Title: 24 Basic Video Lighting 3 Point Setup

So let's learn about three-point lighting. This is when you're going to use artificial light. The basics of this is a three-point lighting setup, and you can do this with any lighting kit from a homemade kit all the way up to a professional kit. It's really a great way to kind of start off and have a really base structure of lighting. So we're going to start by lighting myself. Right now, I'm lit by this very toppy, kind of grungy garage light. We're going to turn that off and we're going to see if we can make this look a lot better. So Sam's going to run around and set up our lights.
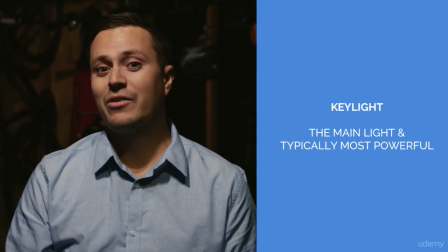[0:30]
Starting with the key light. So typically I like to have the lights at a 45-degree angle just above the camera and to the side of it. This is going to be your key light. This is where your main source of light is coming from, and it's a good place to start.
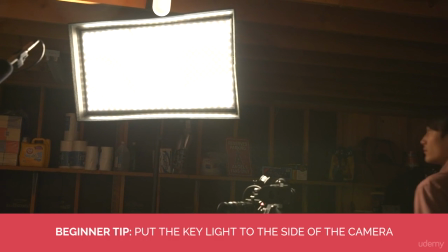[0:46]
Whatever your most powerful light is, move it there. That's going to be your biggest source.
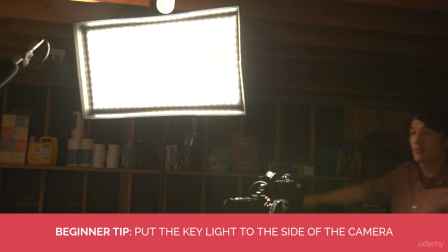[0:51]
So whatever your biggest light you have, that's going to be the best place to put it. Right now it's really harsh. We're going to put some diffusion on it later, but let's add in the fill light next.
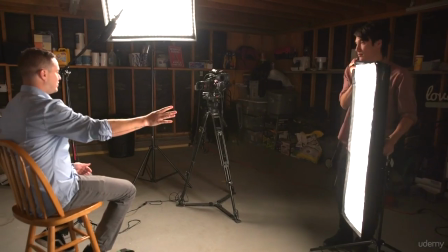[1:01]
So our fill light is going to be just to the left of the camera, really just to the opposite side of the key light.
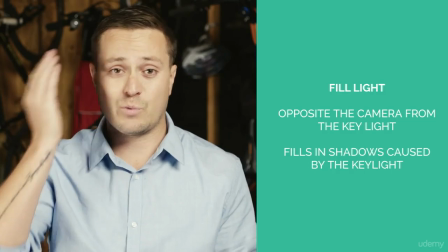[1:07]
And what the fill light is doing is making up for whatever shadows the key light may have started.
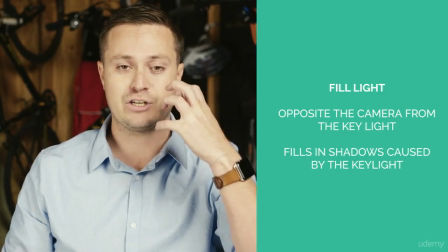[1:11]
So if the key light's coming from this direction, we may have gotten some shadows here.
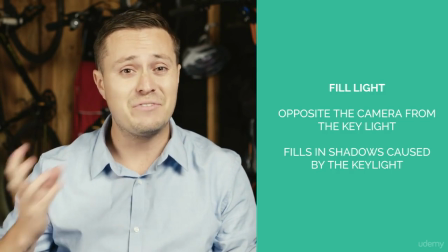[1:15]
We'll go over this in a little bit. But the fill light is going to fill in anything that the key light is not hitting.
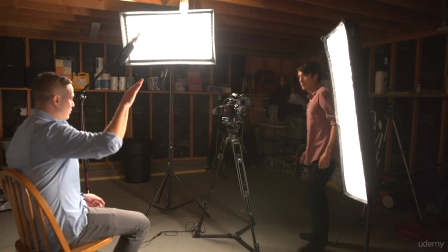[1:22]
Same thing. I would love to have the fill light at a little bit of a 45-degree angle, just above the height of the camera. So Sam has our key light and our fill light up. Next he's going to put up a backlight.
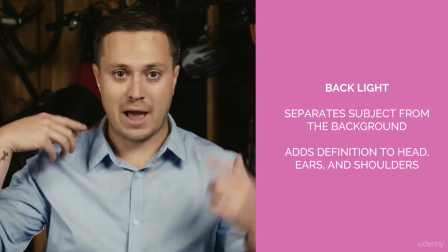[1:36]
The backlight really is designed to give a rim to the background and also kind of give a separation from the background.
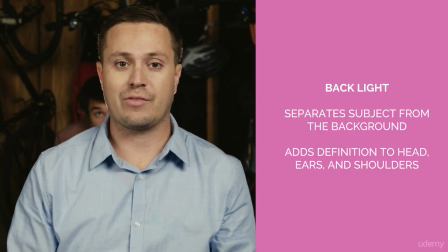[1:43]
There's many different ways to set up a backlight. We're going to start with it like this. So let's start to break these lights down.
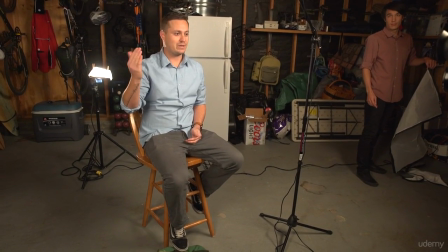[1:50]
First off, our fill light is being diffused by some diffusion, which basically lowers the intensity and makes it much softer. You can see that our lights have a little bit of cloth that come with it that we put in front of it. The key light right now is harsh. It's hard light coming on me right now. They're LED lights that we have, so they're not as harsh as a tungsten Fresnel light maybe, or a Home Depot light maybe, but we're gonna put some diffusion on it anyway and make it softer, make it less harsh, and it'll also help with the shadows on my face, and it will help with spilling around the background.
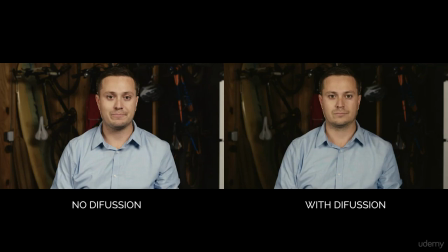So what Sam did here is he put on a grid diffusion. So this focuses a little bit more light with still diffusing it at the same time. It's definitely softened things up, it's helped the shadows a bit, and it's not as harsh on the subject. I personally like to, what they say in the industry, double break it or put double diffusion on it, which is what we were kind of doing in our interview setup in front of our backdrop. I want to see if I can do double diffusion on this light right now to even soften it up more.
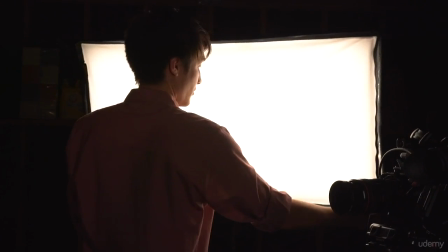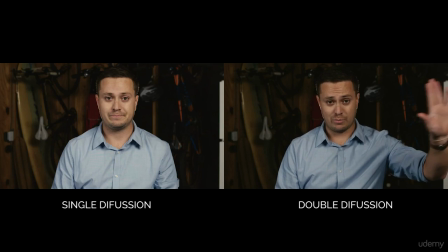[2:57]
Great, so now our key light is double braked or double diffusioned on, and it's incredibly soft. You may notice that the light is much even on me, there's hardly any shadows, but that's helpful because of the fill light, and the background has sort of softened up a little bit. What Sam's gonna do now is he's gonna dim down the fill light just a little bit to kind of match the contrast here. So there's different ways of evoking different emotions with our lighting, but we're just trying to do a nice, basic, clean interview setup with three-point lighting where there's a key light and a fill. Now, if your light isn't dimmable and you're in a big enough space, the best way to adjust intensity of your light is to move your lights forward or backward.
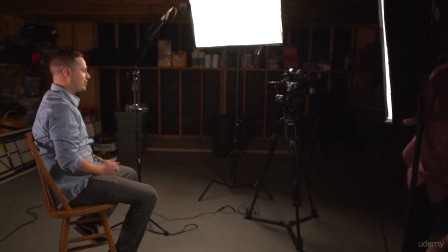[3:36]
Sam is gonna move the fill light closer, and you can see how it gets more intense without dimming it. He can move it all the way in almost. You can see how the fill light has gotten a little bit more intense just by moving the light closer.
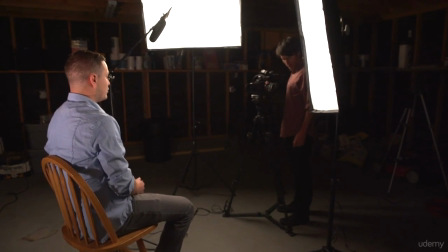[3:47]
Light starts to fall off as it moves through distance. So the closer a light to the subject is, the more intense it'll be.
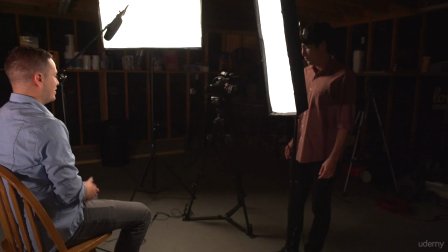[3:54]
The further away, the less intense it'll be. Let's actually see what each light is doing. Sam is going to turn off and on the key light, and you can see the main light that's lighting me from our source right here. So let's turn it off.
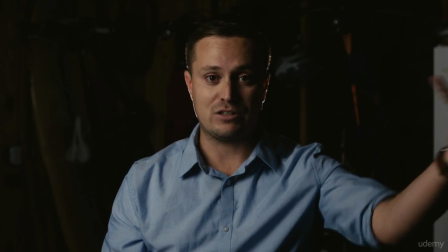[4:07]
See how much it's filling in here? The key light really is our main source of light, and our fill light's just filling in what it can't hit.
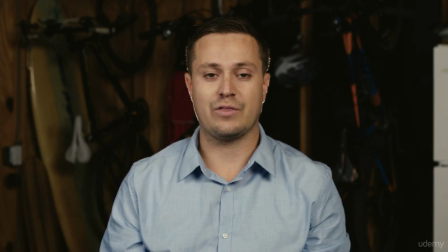[4:16]
So let's turn it back on. Great. So that's what our key light's doing. Now check out what our fill light's doing. Again, it's filling in what we're missing from the key light. Off.
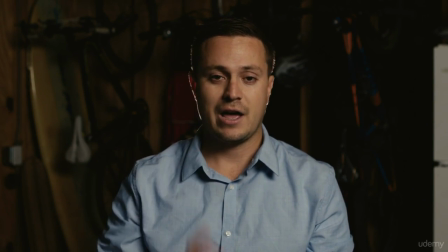[4:27]
So you can see there's a little bit more shadow here, and it's really not filling out my full face as welcoming.
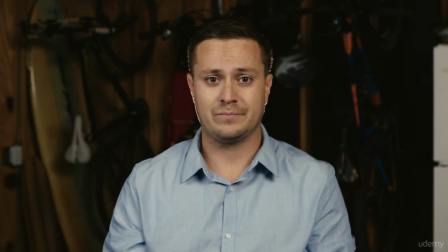[4:32]
It might be a little more menacing. So let's turn it back on. Great. So now you can see what both lights are doing.
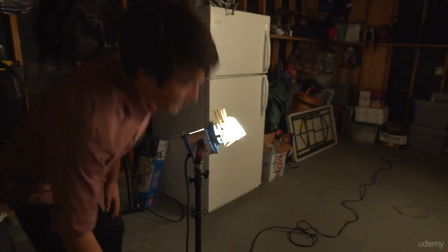[4:38]
You can see the shadows. Let's check out the backlight. So our backlight's giving me a slight rim.
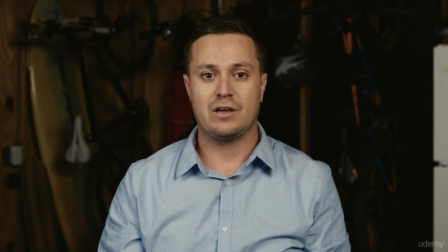[4:44]
Sam just turned it off. Watching turns it back on. It's very, very subtle, but you can see how it breaks up the background and kind of adds, not majestic, but just makes it pop a little bit more.
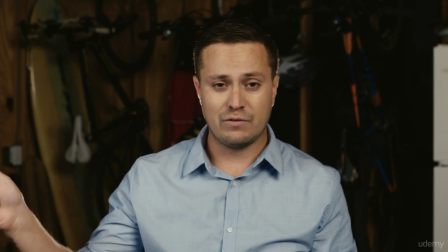[4:54]
It's a lot like the gradient that we used in the interview kits, but it helps break it up just a little bit more.
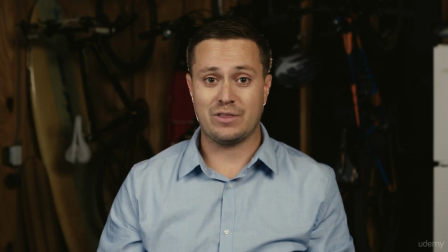[5:00]
So just to see exactly what the backlight's doing, let's turn off the fill light,
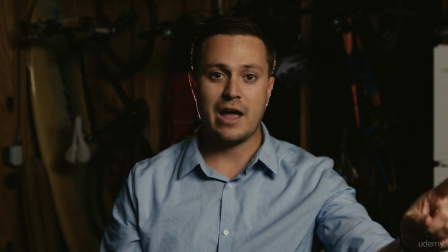[5:04]
let's kill our key light, and you'll be able to see exactly what the backlight's doing. Now here, I'm probably very silhouetted, and all you can see is just a rim. But when you turn the key back on, you'll be able to see exactly what the backlight's sort of doing.
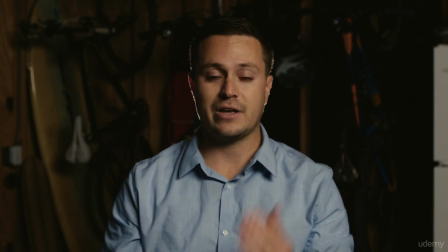[5:20]
Great. Now, this is a nice one light kind of setup as well with the backlight, a little bit more dramatic. Sometimes documentaries and dramas tend to use this for a very nice dramatic effect. And again, we start with the base of our 3-point lighting, and from there you can decide and adjust what you want to use specifically.
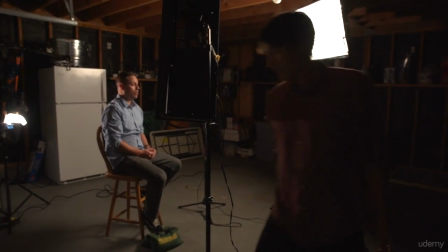[5:38]
So let's have another option for the backlight. What we're going to do is Sam's going to take off the diffusion on the backlight.
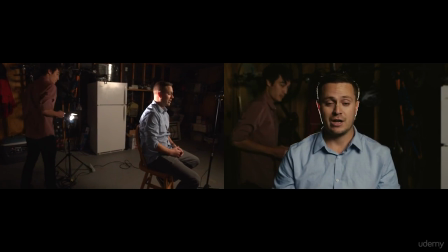[5:44]
Again, not keeping the light from being soft, it's going to be more harsh. See, it's a little more harsh. And he's going to put it exactly opposite the key light and raise it a little bit.
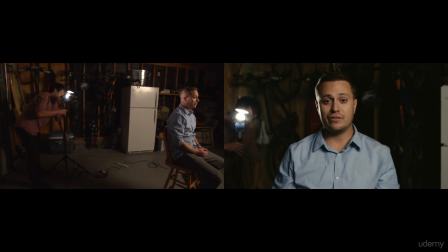[5:53]
So this is just a different type of backlight that still adds separation, and it's a little more halo-y.
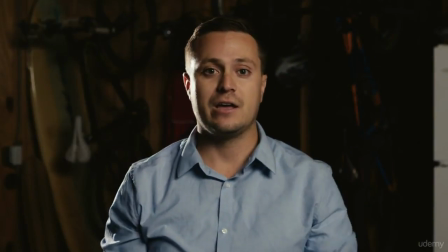[6:01]
Notice it'll hit more of the back of my head. The big thing is, because it's opposite our key light, is we'll have to barn door it or kind of keep it off the camera itself to avoid any flares.
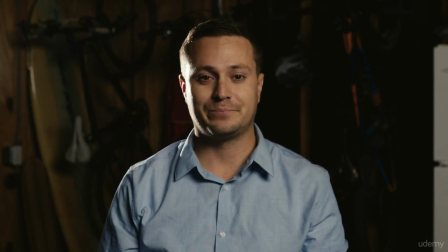[6:09]
If that's the style you're looking for, you can always flare your camera up. So this is a little bit higher and harsher backlight.
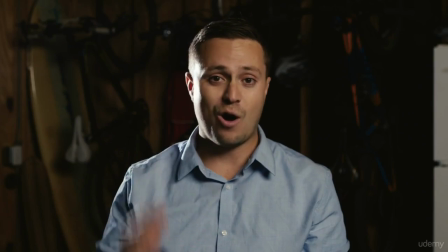[6:17]
This light has no diffusion on it, so you can see how hard it is right here. It's very different from our key light.
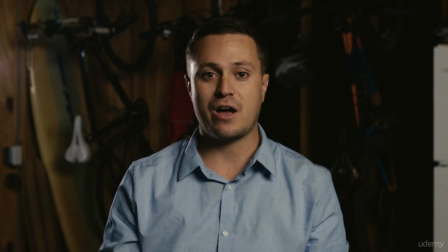[6:22]
Sam is going to put some diffusion on it. You can see how it softens it up, and it makes it much more subtle. It's a little more pleasing to the eye, and is a lot softer.
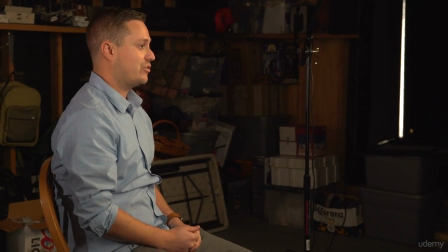[6:29]
The great part about 3-point lighting is it really is a base structure to kind of get your concept around lighting. The cool thing is that always remember there's a key light, a fill light, and a backlight, and if you're indoors and you don't have any lights, you might be near a window. Just pretend that window is your key light, and you can kind of work off that. Or if you have a bounce card and you're outside and you need the harsher light, I always put the harsher light on the backlight. Imagine that as your sun, as Sam may have explained in the natural light section, and use a bounce card to act as a fill. So it really kind of works your way in any concept. It's really a great way to kind of learn lighting and learn the basics of lighting, because you can build off it throughout your entire video career. So we recommend 3-point lighting for pretty much any situation. It's a great place to get started when you're shooting an interview, when you're shooting at your office, or really anywhere. It's a perfect structure to build off of, and you should be able to always rely on it throughout your entire video career.